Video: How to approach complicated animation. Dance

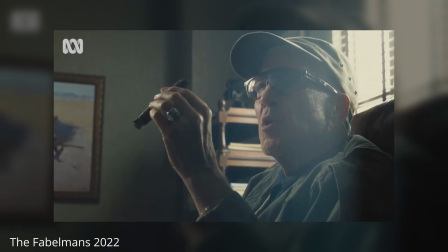(4:05) Now remember this: when the horizon's at the bottom, it's interesting. When the horizon's at the top, it's interesting. When the horizon's in the middle, it's boring as shit.
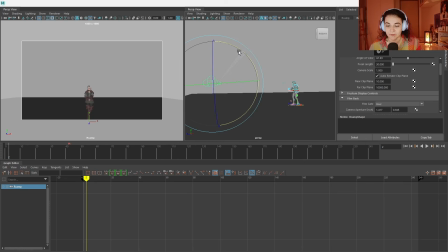(4:20) Now, good luck to you.
So the very first thing I would go and I would fix the horizon line. Immediately a bit better angle. Then another thing, we can see how much she dances, and there's so much empty space around it. Unless you're planning to do an effects and it should be something like kabooming around her, zoom in.
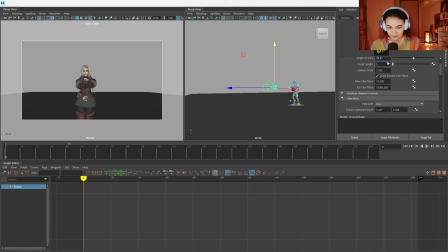(4:40)
I would say let's just go for the all-time 50. 50 is like the mid-shot kind of focal length. That's just so not to overcomplicate this shot. We push it back. 50 is a slight zoom in. This is already a way better composition for the shot.
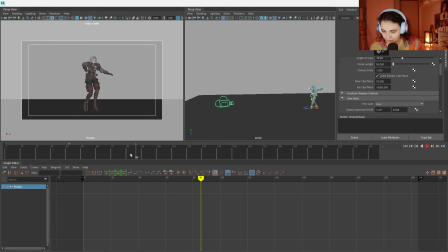(4:59)
in the end, when she kind of shifts forward, there's still enough space for her to shift forward. So this is number one thing you have to really think about is the camera.
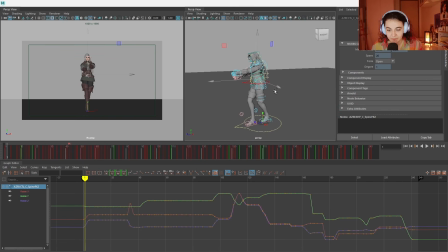(5:07)
So let's go and take a look at our animation now. I'll just scroll and see through it a bit more. This is a lot to review, like really a lot, because this is like 200 frames. This is gonna take me probably just 2 hours just to go through every frame and figure out what's going on.
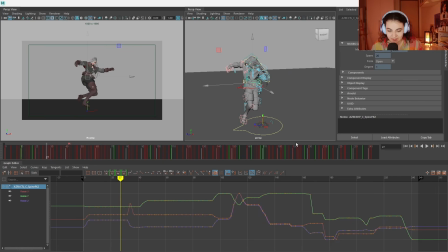(5:27)
So we're not this crazy, we're not gonna do that.
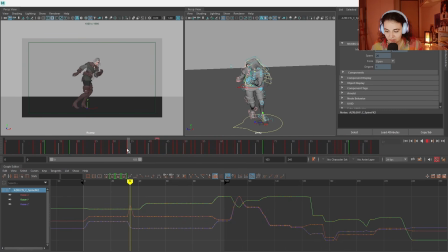(5:29)
We will only take a look at first 32 frames, because I feel like even in this 32 frames I will already be able to explain quite a bit of the stuff that is happening throughout the whole animation.
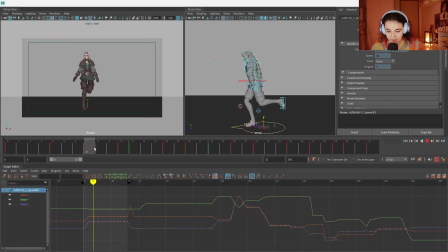(5:45)
Let's take a look at the first pose. This is probably our first key pose. Then I think around here will be our second key pose. This will be third key pose. Here is 4 and here is 5.
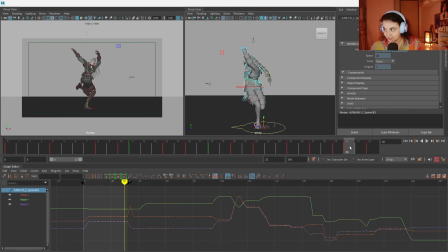(6:02)
This is 5 main key poses we have. The rest is breakdowns, so this is the important ones.
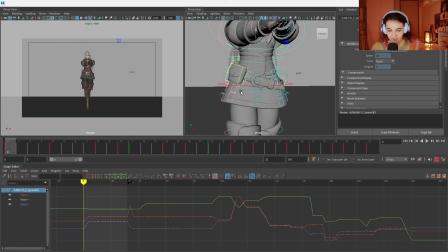(6:08)
First pose, I think it's pretty good, but I immediately noticed if I looked at reference, right?
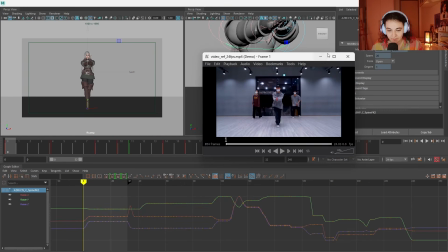(6:14)
Let's go back to it. The very first pose.
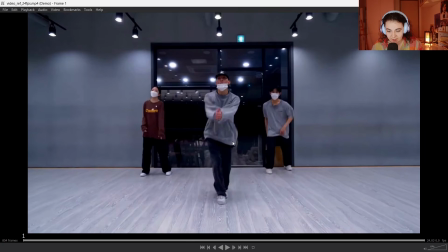(6:16)
Can you see how high is the difference in the hip and then in the shoulder? And you can feel where the weight is, and that he pushes from this leg. That leg is just there to hover and then go up. So it pushes as well.
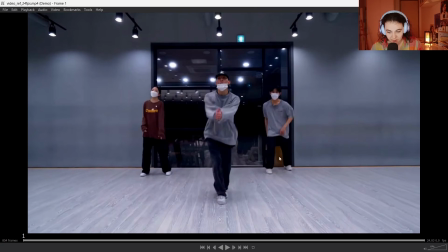(6:33)
This leg has a little bit of a push, especially you can see at the back guys, they are not overlapping legs as much as the front guy. You will see that this leg is mostly just to pull up, but this is the one that jumps.
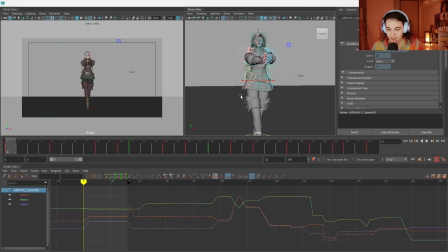(6:45)
This is the one that carries the weight. When I'm looking over here, I don't feel the weight at all at the front hip,
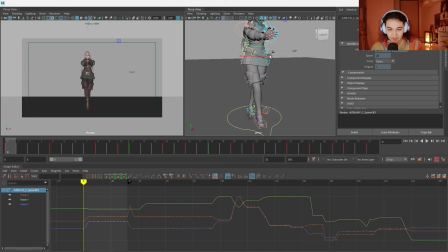(6:51)
because the hip does not feel like there's any weight at it, because if the weight is on this leg,
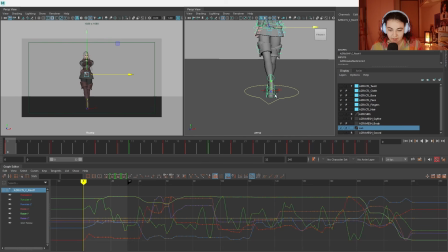(6:57)
it has to be at least nudged a little bit this way, right? So there's a lot of things like that we can talk about later. When we shift here, suddenly, again, we have weight on this leg, but for some reason she's falling this way.
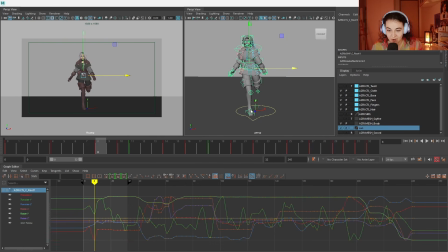(7:12)
Well, she actually has to be much more this way, because if the weight is on one standing leg, the body should be in the middle. If you ever try to do like yoga tree pose, you will notice that your body kind of like shifts.
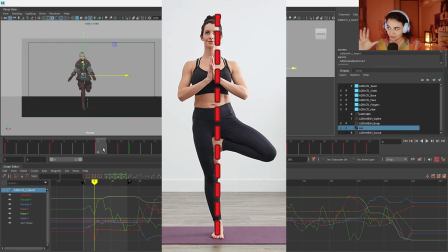(7:27)
Your hip shifts somewhere like more to the leg where the weight is, and your
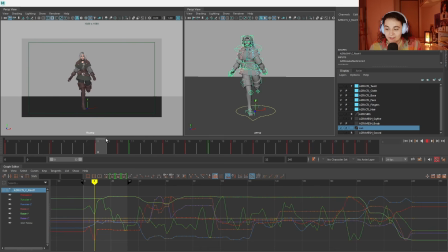(7:34)
leg will kind of become in the middle of the body. And again, see, she pushes and then she really loses the balance here. And then as she lands, we again have a very, very low, like if you land like this, you'll fall. This is not a very balanced pose again.
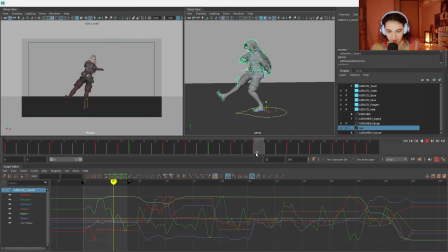(7:49)
And here, okay, in the air it's fine, but then when we land, again, you feel this is not, you're not going to be able to land like this. You have to make sure that your butt is aligned with the hip and the weight is correct.